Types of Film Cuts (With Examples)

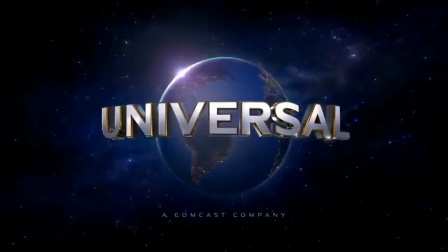Hi, this is my introduction to film cuts and transitions. In this video, I'll be going over types of cuts and transitions which you can use when making your homemade films.
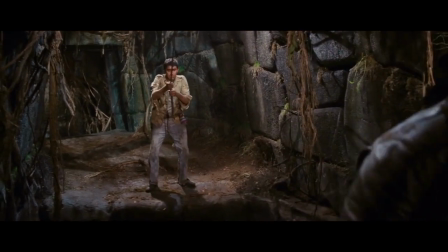Cutting on action. This is the simplest of all cuts. This is simply cutting from one shot to another whilst the subject is still in motion.
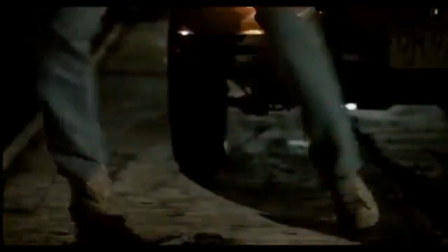This isn't limited to just fighting. Any form of movement counts as action and can be cut.
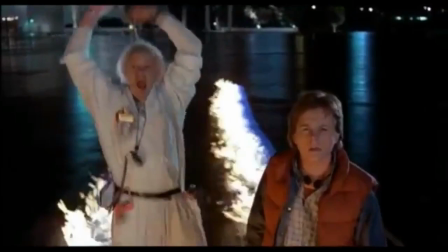Cutaway. Another simple cut. This is cutting to an insert shot of something and then back to the previous shot.
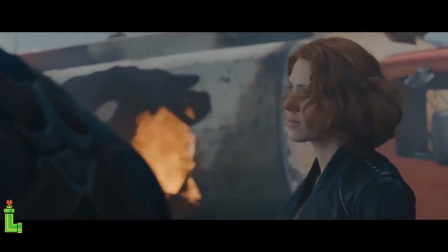This is usually used when you have something happening and you have multiple people or things reacting to it.
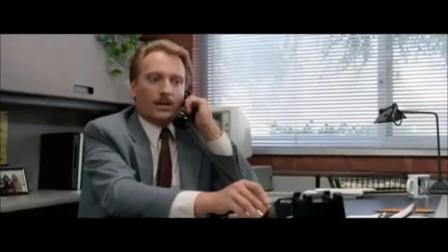Cross cut. This is similar to the cutaway but more frequent. This is just when the editor goes back and forth between locations.
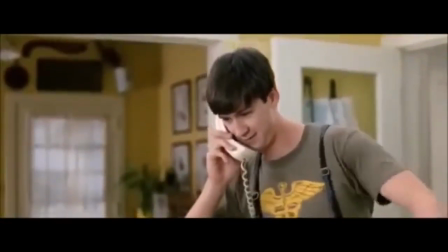I was talking to you. I thought I was talking to somebody else. You know, sir, I would never.
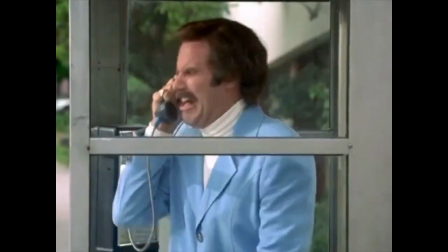Usually used for either scenes containing a phone call or when you have something happening in locations which affect one another.
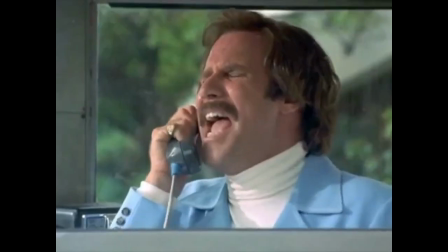I hit him with a burrito! Run! He took it with it!
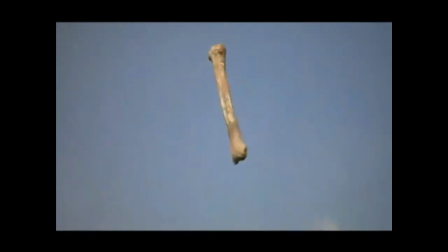Jump cut. This is when an editor cuts between two shots but the camera's in the same position.
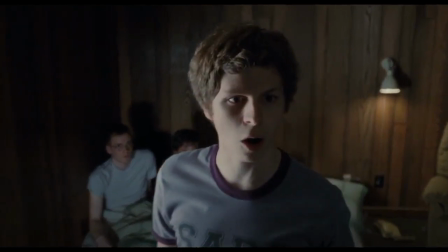Think of Envy Adams no more! I have distressing news.
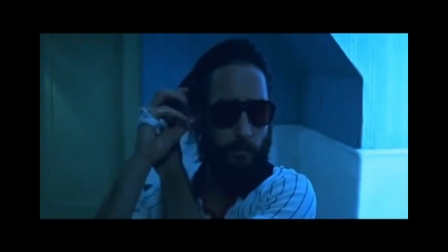This is usually done by having the camera stay in the same position of the room and all objects stay in the same position,
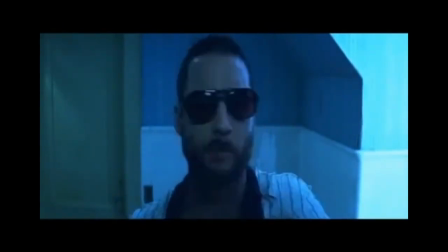except for the actors are in different positions and wearing different clothes to show the passage of time.
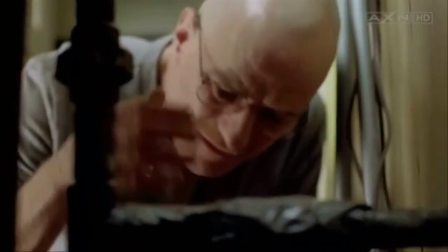Match cut. This is when a shot changes to another, but the second shot starts with an appearance which matches the ending of the shot prior.
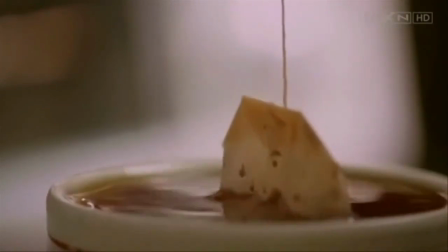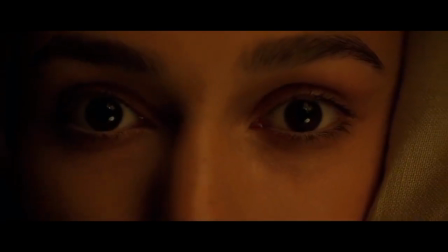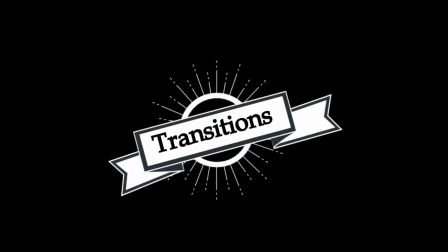Transitions. Transitions are done to keep the audience interested between scene changes.
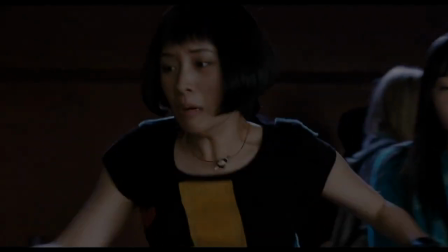Fade in, fade out. When a shot dissolves to black or when a shot begins from dissolving out of black.
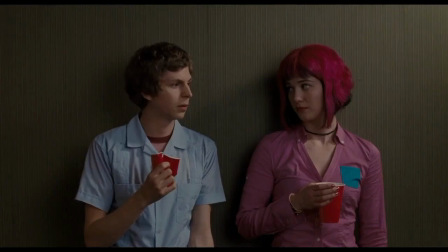This is used to have a simple ending to a scene.
I'll leave you alone forever now. Thanks.
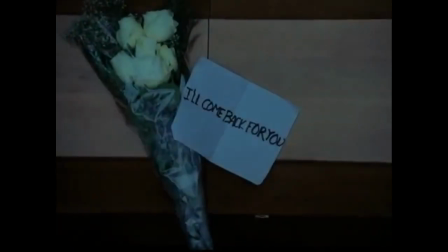Dissolves. This is when you have one shot blend into another.
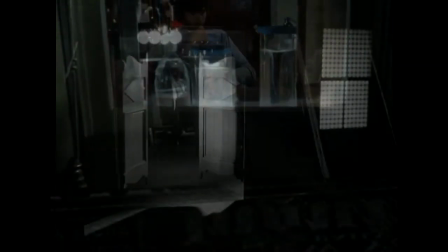This means that for a moment, both shots are on screen. Similar to a match cut, this is done to show the passage of time.
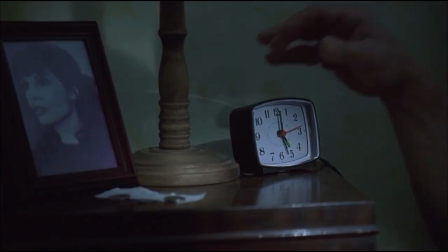Smash cut. These are abrupt endings to scenes.
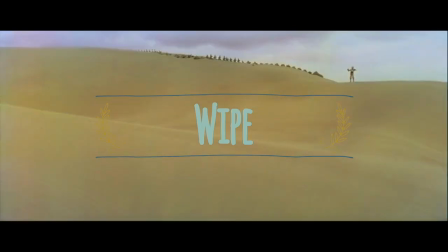Wipe. This is very simple. The shot wipes to reveal a new scene.
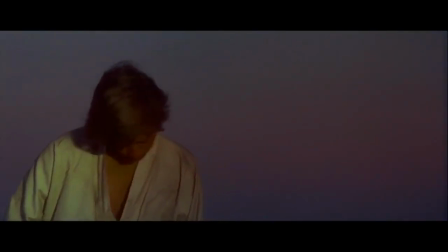George Lucas used a lot of wipes in his Star Wars films.
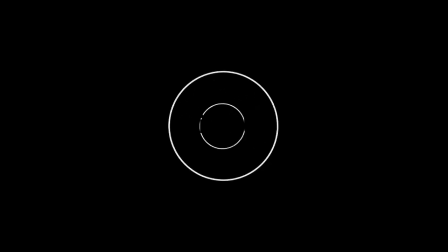Invisible cuts.
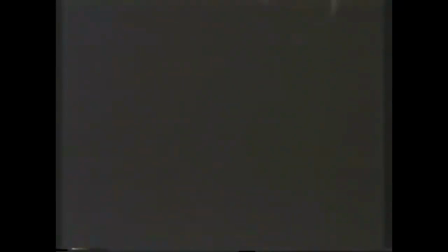Used to make a scene look like it's one long take, but actually it's split up into many.
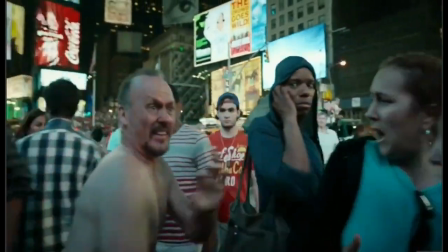For example, I want to see the entire film Birdman look like it's one long shot, but of course it couldn't be.
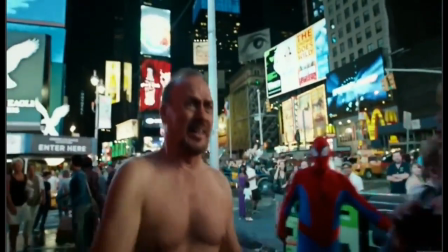Let's look at a scene where Michael Keaton runs through Times Square. This scene not only begins with an invisible cut, but also includes.
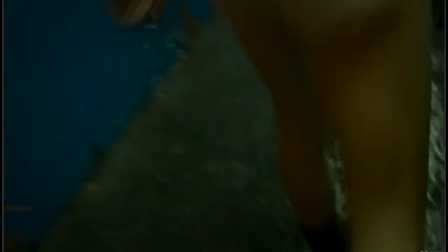The invisible cut in this scene is here. You probably missed it, but that's the point.
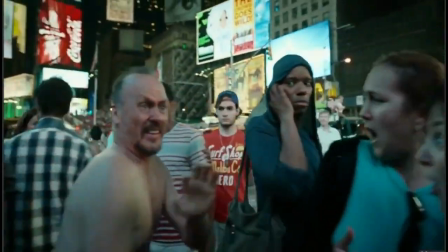Invisible cuts can also be hidden in whip pans, where it can quickly change in the movement of the camera. Audio transitions. These are done to make the transition from one scene to another seem smoother. L cut.
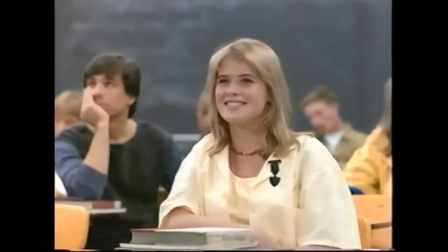When the audio from a current shot is carried along into the next shot.
Fry.
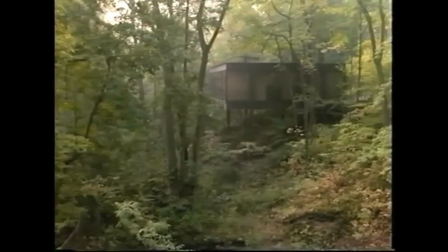Fry.
J cut. When the audio from the next scene starts before the scene begins, so you can hear the scene before it begins.
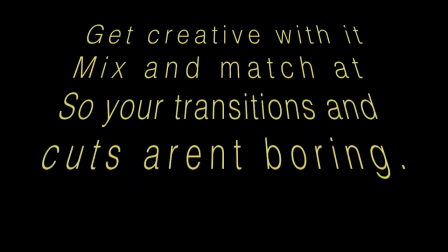Once you've mastered these transitions, you'll be able to combine them and use them at will.